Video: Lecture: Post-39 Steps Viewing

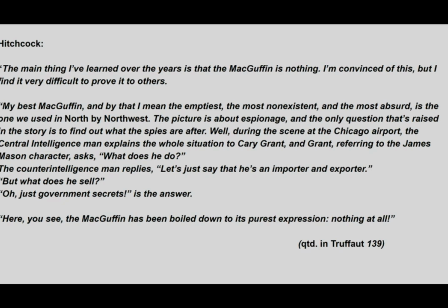4:08 So here you see the MacGuffin has been boiled down to its purest expression, nothing at all. So in that case, as we'll see, the film isn't really about those government secrets. It will be about Cary Grant's journey and his what happens to him along the way.
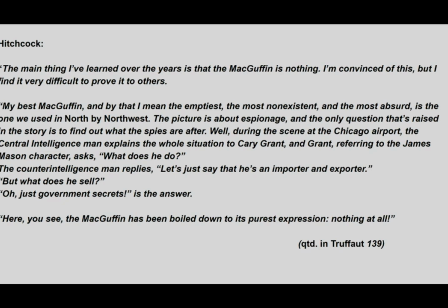4:25 And maybe the most important thing to remember about the MacGuffin is that it contains the word guff, which maybe you're familiar with. Guff essentially means a load of nonsense. So, as Bodo says, there's a lot to look for in Hitchcock's films, but watch out for the MacGuffin. It will lead you nowhere.
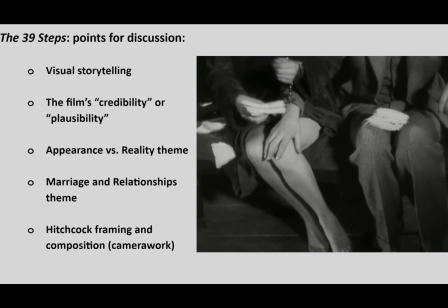4:45 Now, there are a number of points of discussion we could touch on in terms of the 39 steps besides just the MacGuffin. We have things like visual storytelling we could talk about. We could talk about the film's credibility or plausibility, the appearances versus reality theme, the marriage and relationships theme is quite compelling.
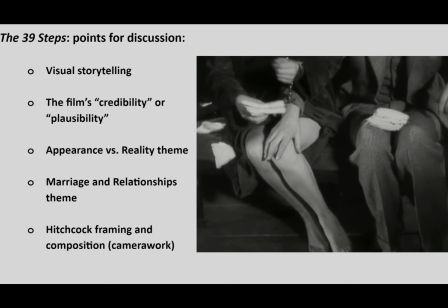5:02 And then also we could think a little bit about Hitchcock's framing and composition, his camera work. And I'll aim to touch quickly on each one of those, probably most on the marriage and relationships theme, which I think is really, really interesting.
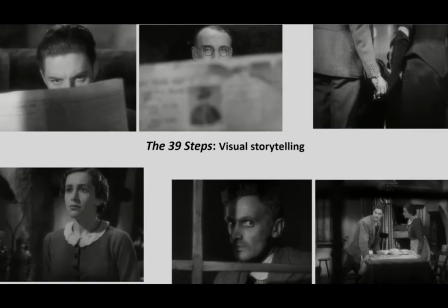5:16 But first, let's talk about visual storytelling. We've been continuing to talk about Hitchcock's penchant for visual storytelling, his refusal really to rely on dialogue as far as possible, and to instead use visual means to tell a story. So, just a few instances in the film that really stood out to me where we see his visual storytelling,
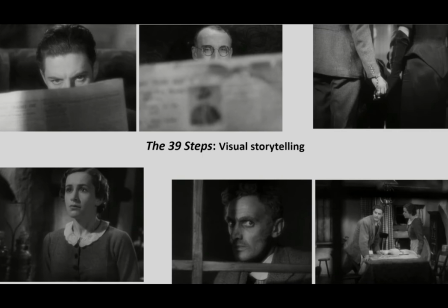5:34 kind of his impulse to use visuals instead of dialogue. So there's that incident on the train with the lingerie salesman. It's a really wonderful moment where Hene, he's reading this item in the newspaper about himself. And he's suddenly very afraid because he realizes what has happened has been publicized.
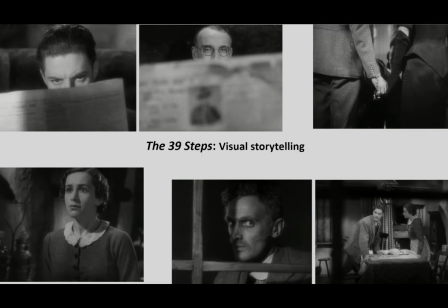5:53 So, in order to show Hene's fear and paranoia, instead of giving really any dialogue, Hitchcock shows us just the salesman's slanted eyes seeming to look at Hene suspiciously. The salesman, of course, as we learn clearly, isn't suspicious at all,
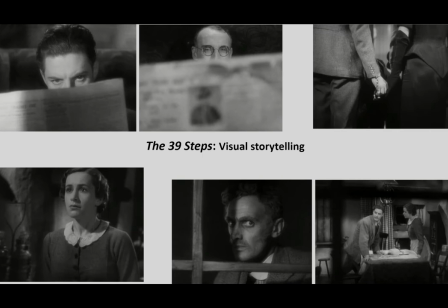6:08 but the framing of the shot and our position in Hene's perspective there makes us feel the paranoia of Hene. So we know exactly what he's feeling without Hene having really to say a word. There's also that wonderful final shot, the dangling cuffs and the clasping hands at the end.
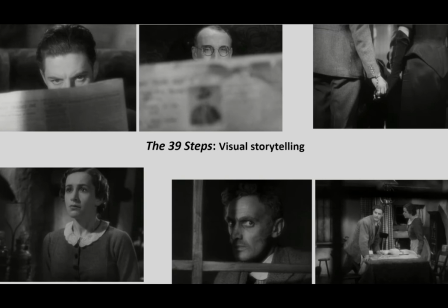6:25 It's a visual, I think, that demonstrates something about Hene and Pamela's relationship. They're no longer manacled together by these handcuffs. And there's a suggestion that because of the dangling cuffs, they may become manacled again, or there's a possibility there. But for now, that bond is clearly a choice. They're choosing to clasp hands.
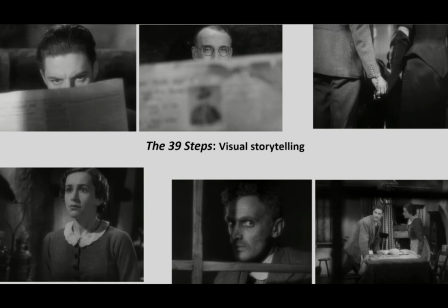6:45 But we'll discuss Pamela and Hene a little bit more later. Other visual things, there's also the wonderful visual moment when Hene and Margaret are exchanging glances across the table. You can see in the bottom left-hand corner there, Margaret during the prayer.
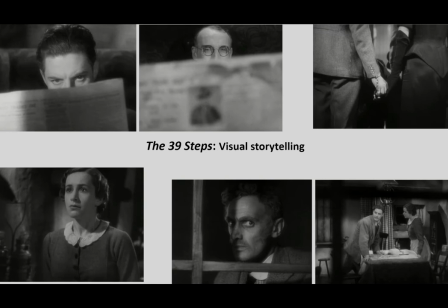7:00 And so she sees the newspaper item, and then her fear is immediately communicated that he's the murderer. And then we get a cut to Hene, and he's kind of looking at her pleadingly, and that communicates his need for a reassurance and his kind of plea that he not be accused by Margaret of murder.
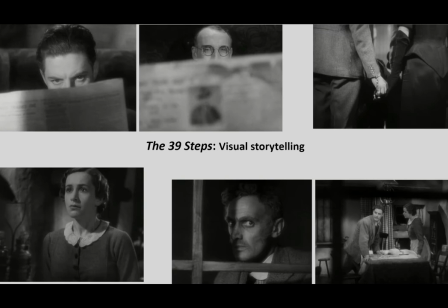7:20 And of course, that's all done completely without any dialogue at all. There's also the suspicions of Farmer John in that moment, and those are communicated not through his words, which are a prayer that we're not really paying attention to,
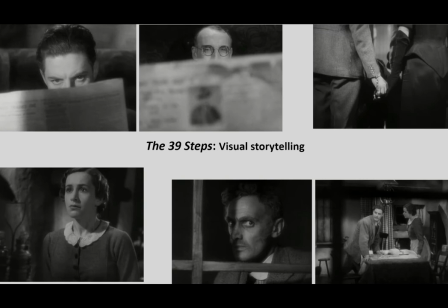7:33 but really through his glances and his looking back and forth between Pamela and Hene with kind of narrowed eyes. And then, of course, later on, he goes out to watch them, and we don't hear anything of what Pamela and Hene are saying as we're with the farmer,
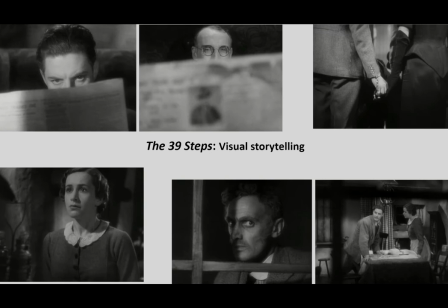7:49 but the focus is on the farmer's suspicions, not on what Hene and Margaret are saying. As Truffaut says in the interview about this film, he says it's a beautiful illustration of silent filming. So those are just a few instances, and I'm sure that you'll remember others,
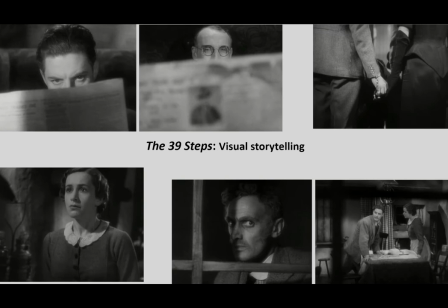8:07 but 39 Steps is just, again, so many fantastic elements of visual storytelling.